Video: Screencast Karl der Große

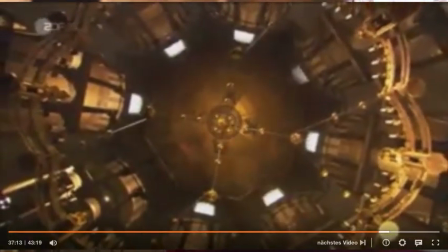Jahrhundertelang war es der höchste kuppelüberwölbte Raum in Nordeuropa, mit
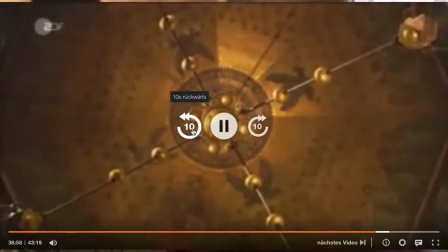Marmor aus Carrara, das Innere der Alpen.
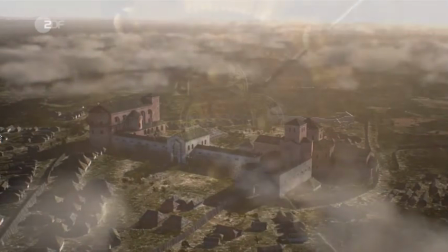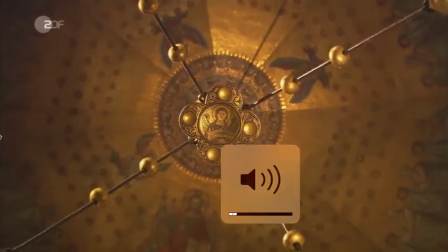Man sieht hier zum Beispiel, man
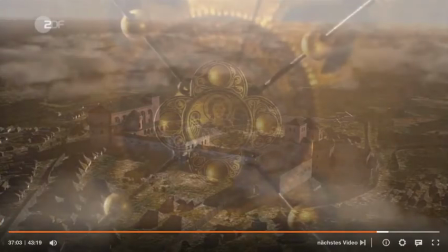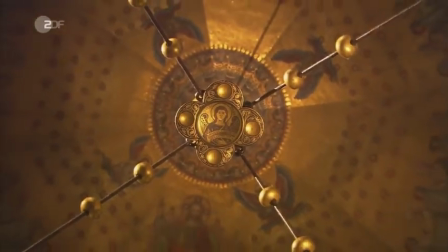sieht hier erste Detailaufnahmen,
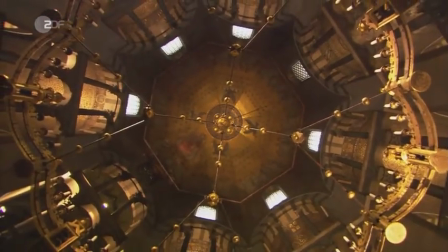also es wird sehr nah in gewisse Gegenstände hineingezoomt und jetzt ist zum Beispiel herausgezoomt worden.
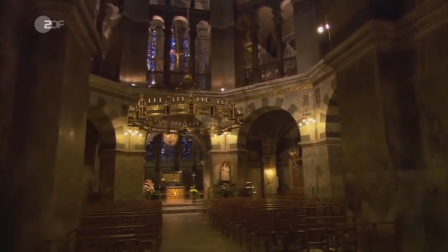Hier haben wir unterschiedliche Schwenkeinstellungen, die die Kamera macht.
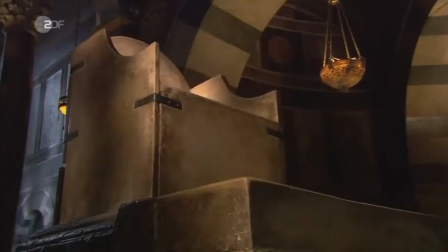Hier kommt es auch zu einer Schwenkbewegung der Kamera, wo man einfach diesen Gegenstand aus näherer Perspektive dann zeigen möchte.
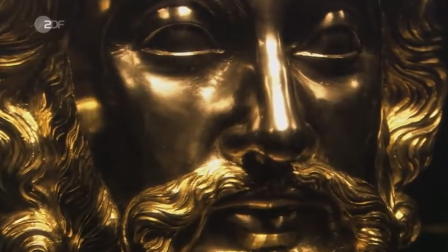Das ist auch wieder eine Nahaufnahme und hier haben wir sogar ein Close-Up, also eine ganze Detailaufnahme, wo man noch näher reinzoomt.
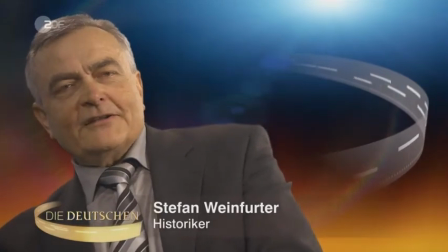Hier sieht man jetzt einen Experten sprechen,
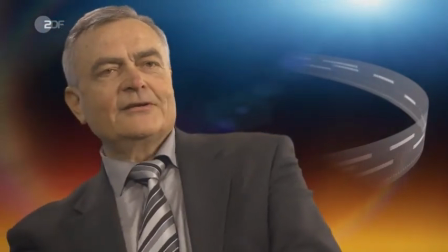der seine Meinung äußert und dem Ganzen einfach mehr Informationen und Fakten gibt.
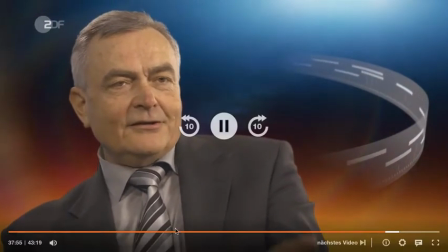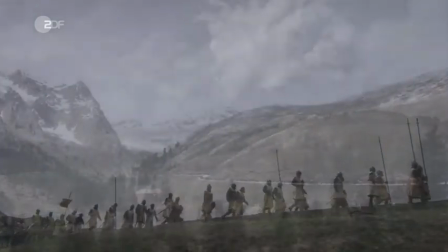Hier haben wir jetzt klassische nachgespielte Szenen oder
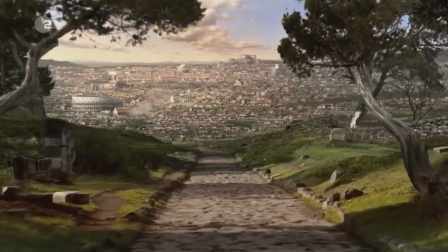hier zum Beispiel auch sogar eine Animation, wo jetzt eine gewisse Randfahrt der Kamera stattfindet.
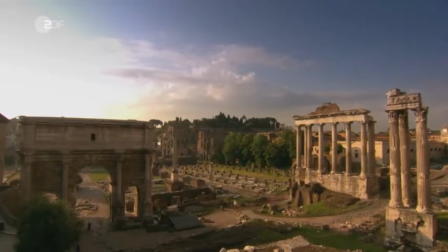Es ist zwar eine Animation, aber trotzdem wird es so vorgetäuscht. Das heißt, eine Randfahrt der Kamera, indem man immer näher geht.
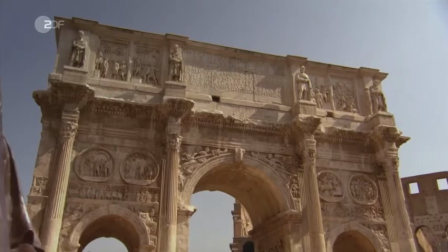Auch hier wieder Detailaufnahmen. Hier auch wieder einige Detailaufnahmen und Close-Ups.
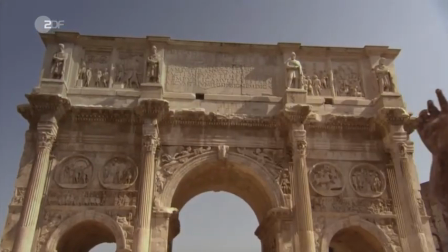Die Kamera bleibt eigentlich still und das Objekt fährt quasi durch die Kamera.
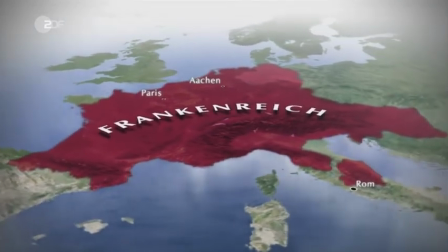Hier kommt dann eine virtuelle Karte, durch die man sich einfach besser vorstellen kann, wo das Ganze stattfindet, über das gerade gesprochen wird.
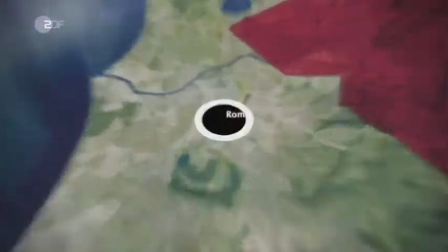Und im Hintergrund hört man eben immer den Kommentartext, das ist ganz wichtig.
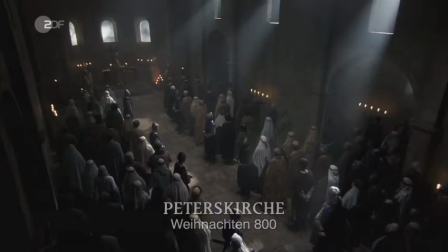Hier hat man eine Vogelperspektive, also es wird von oben quasi gefilmt auf das Geschehen.
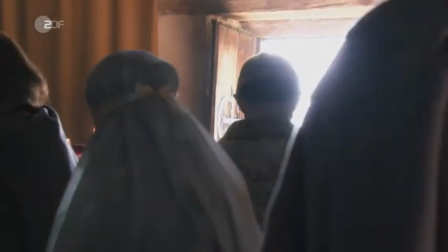Hier haben wir den Einzug von Karl den Großen.
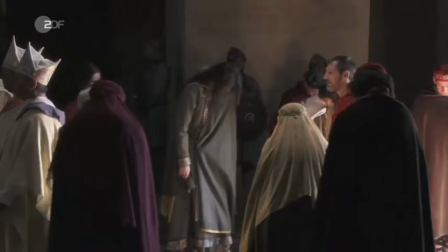Das ist wieder eine nachgespülte Szene. Hier ist eine klassische Parallelfahrt zu erkennen.
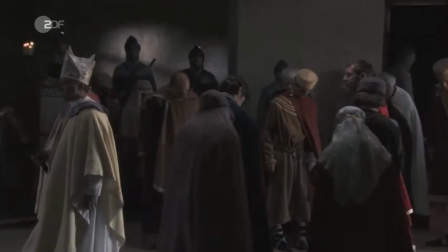Also die Kamera fährt quasi mit, mit den Schauspielern, die im Fokus stehen.
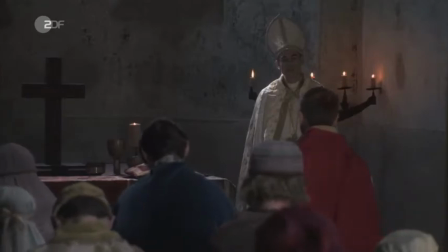Jetzt wird wieder eher näher herangezoomt. Also wir haben hier mehrere Schnitte im Raum. Also es ist immer dieselbe Szene.
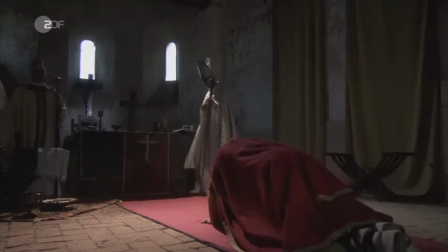Wir befinden uns im selben Raum, in der selben Örtlichkeit.
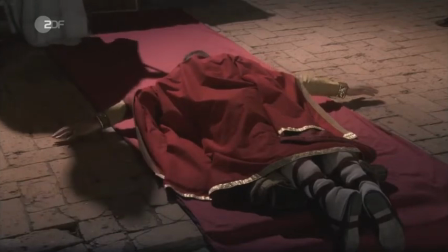Aber es gibt unterschiedliche Schnitte, die jetzt einfach das ganze Geschehen quasi ein bisschen lebendiger gestalten sollen.
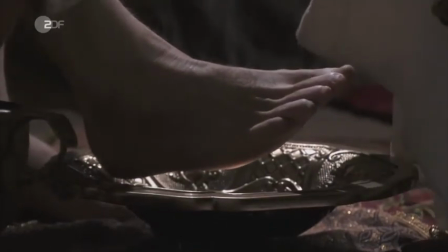Also Schnitte im Raum. Hier haben wir wieder Detailaufnahmen.
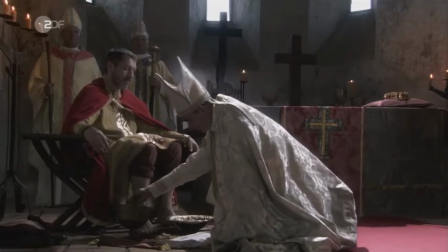Dann nehmen wir wieder einen Schnitt im Raum, es wird einfach herangesoomt, also wir sind trotzdem quasi in derselben Szene immer noch.
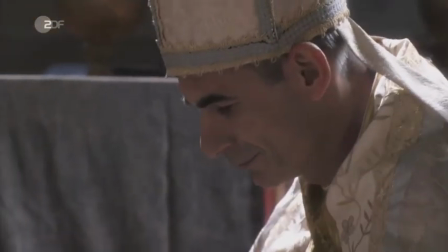Das soll das Ganze einfach ein bisschen lebendiger machen, dass man mal Nahaufnahmen wie jetzt macht und dann einfach wieder Aufnahmen, wo weiter rausgesoomt ist.
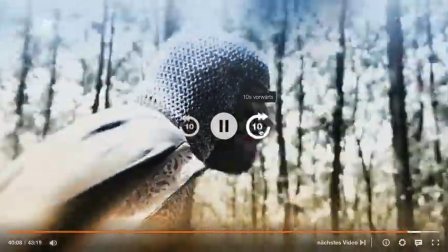Ich gehe jetzt mal ein bisschen vor. Hier haben wir auch wieder nachgespielte Szenen.
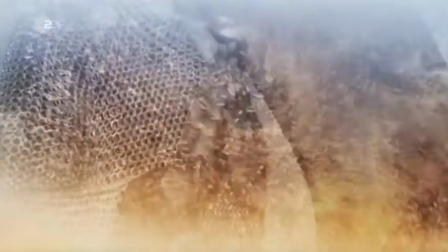Das sind sogar so eine Zeitloopaufnahme oder Zeitlupenaufnahmen.
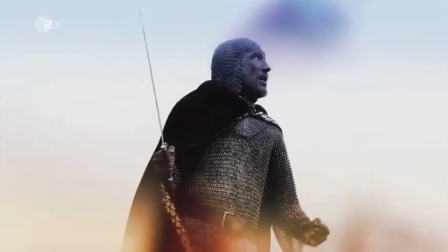Das soll das Ganze vielleicht ein bisschen emotionaler darstellen lassen oder auch dramatischer.
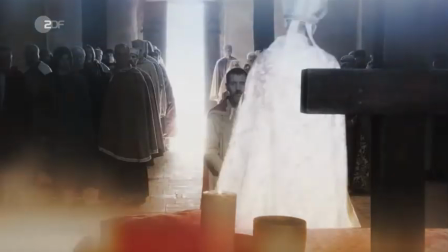Hier haben wir sehr weiche Schnitte, also wo das Ganze rundherum ein bisschen verschwommen wirkt.
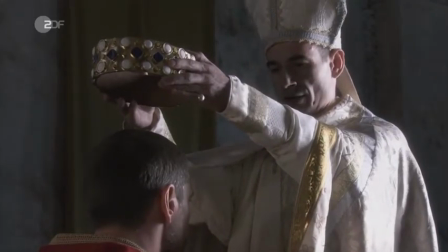Das erzeugt den Effekt, dass man weiß, dass das etwas Vergangenes ist, was schon stattgefunden hat.
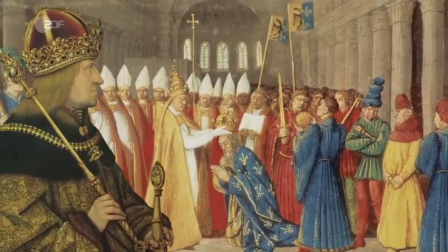Hier haben wir die Darstellung einer Quelle, also einem Originalbild wahrscheinlich.
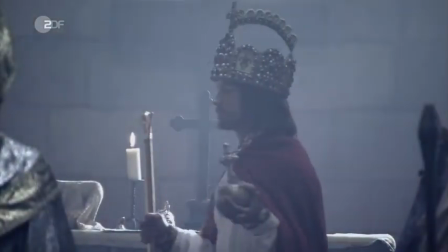Und es wechselt dann immer hin und her zwischen Spielszenen, Originalaufnahmen, Animationen.